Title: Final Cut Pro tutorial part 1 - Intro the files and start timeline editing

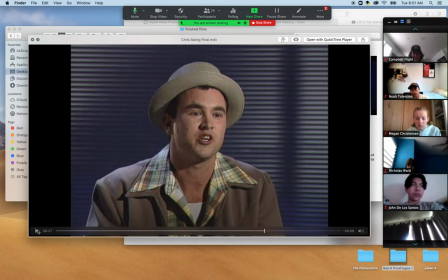And then it would periodically come back to him in the interview because we, because it's a six minute interview, we were reestablishing who is this dude that's talking oh it's there he is z trip z trip z trip we kept seeing him well in this particular video that's 30 seconds long we re-established
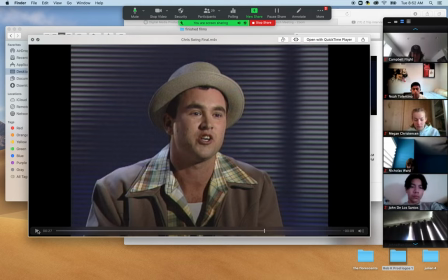the talking head once you want to know who's telling us what what's going on oh yeah it's rob smith that dance instructor he knows what he's saying and then
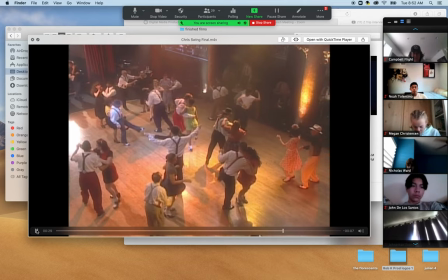you use your arms you use your hips you use everything in your body jonathan
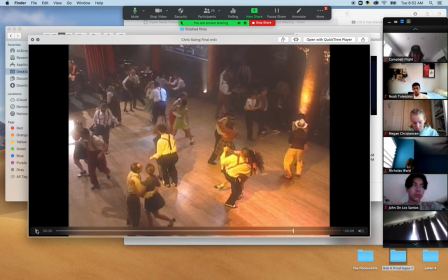evans why this clip at the very end it shows everyone doing it and why would i show that at the end because it's not going to be the beginning where it's focusing on the two people he's talking about at the beginning yeah or the individual dance moves right this is a
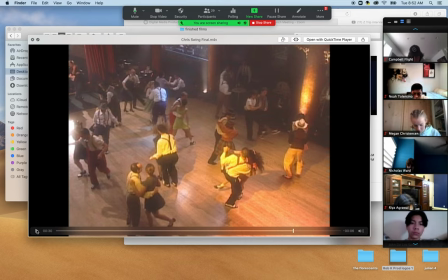culmination of everything that just happened it's everybody's dance moves so this is what jonathan this is key what we call a closing shot. Now, another thing we could have done is if we started this whole video off with a marquee of the front of the building,
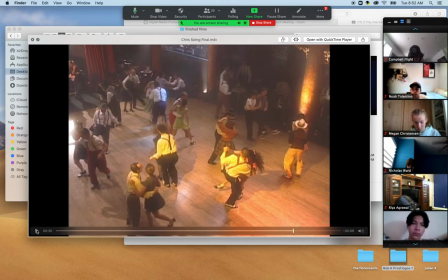we could have ended it with a panning shot of the marquee to the sky and then run credits at the very end in the sky as we showed that in the video, right? That would have been also a closing shot as well. Yeah.
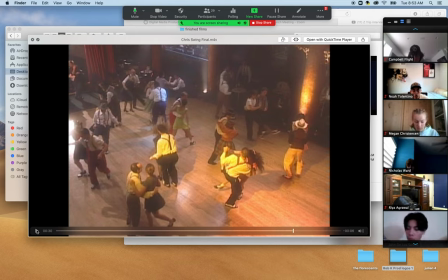But right now we decided we're gonna keep this all inside and a great closing shot will be everybody dancing so rob will finish this off to accentuate what you hear in the music
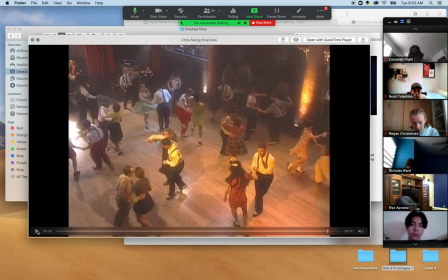and then the sound score pops back up instead of being background so that's an editing technique and then when the song says don't be no square we should probably throw a little technique of a square off and then some credits and a production logo at the end probably okay
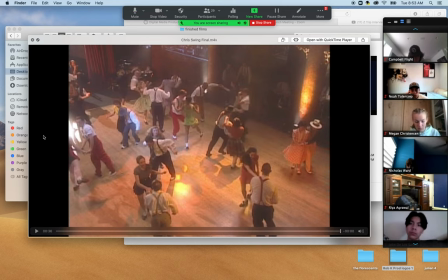And we'll do that. All right.
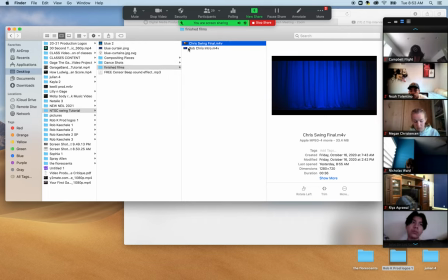So that concludes the content that we, this shows us what it's going to look like after we're done editing it.
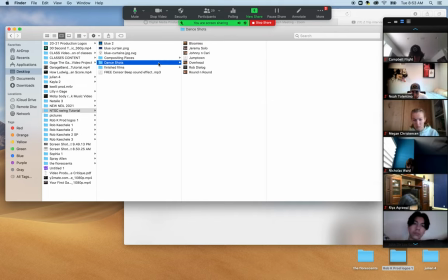This shows us all the content that's going to be inside of our folder. This shows us all of the content that's in for the intro, along with I needed to go out and find a blue curtain.
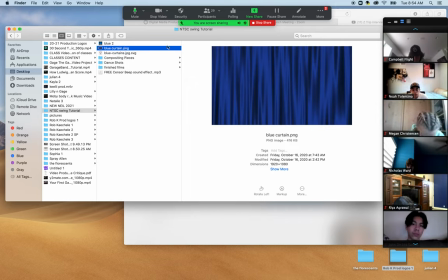So we pulled that off of the internet. I went to Google. I searched for blue curtains. I downloaded it I've got myself a blue curtain license free no problem okay and now we're going to have to bring it up into a video editor so
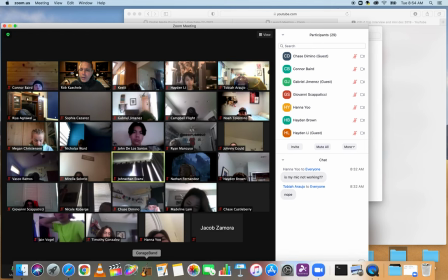what video editor will I use I'm going to use Final
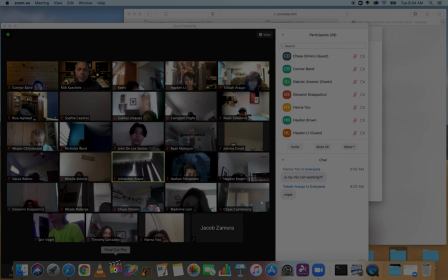Cut bring up for you looks
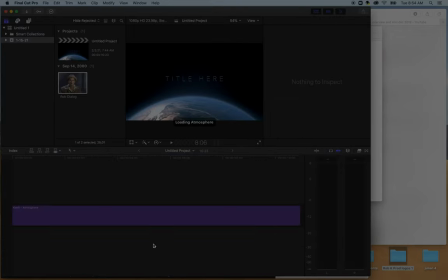like let's get back into zoom let's go to screen share
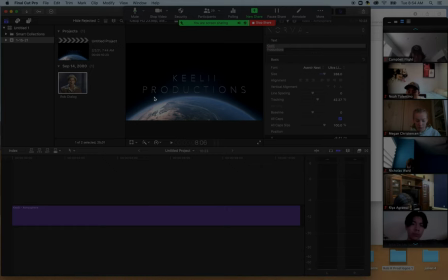there's final cut pro so i clicked on the icon of final cut pro down below and here's the software that popped up now this was an old production logo that i popped up on screen okay now how do i get rid of that and then how do i start a brand new project
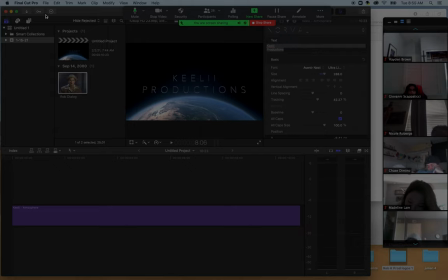well here we go chase domino i'm gonna do it right now watch this little technique can you see Final Cut basically on my screen right now?
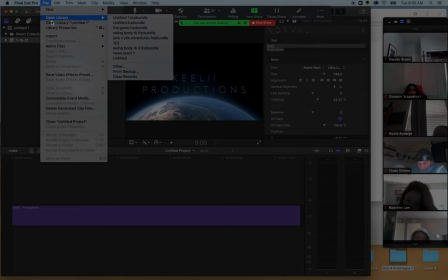Yes. Okay. Check it out. I'm going to go up here to file and I'm going to close any open library that's currently there.
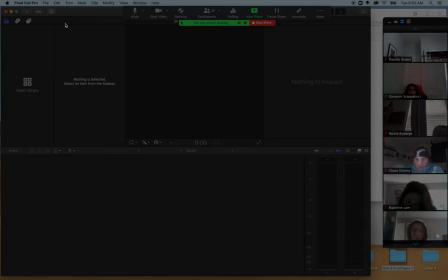Look at that. This is a blank Final Cut screen. So we're going to open it up in just a moment and start it off. But I'm going to tell you ahead of time, here's what we got. So Chase, over here in our library is where we're going to start the project.
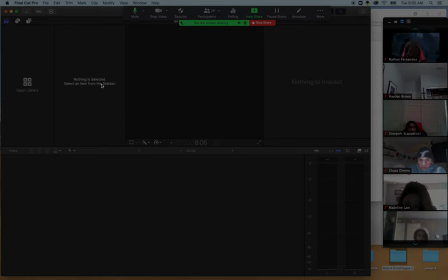Over here in this open folder area is where we're going to put the content. Like if I was a painter, it's going to be all the paints. In this case, it's all the video clips that we've got along with the sound score, along with any of those graphics that we created. See this box right here? This is what we're going to call the canvas.
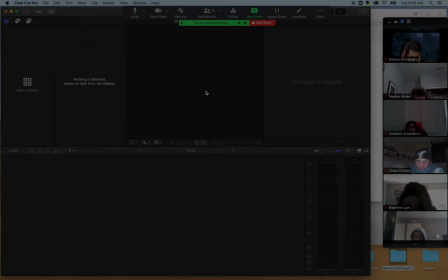It's going to be our viewer.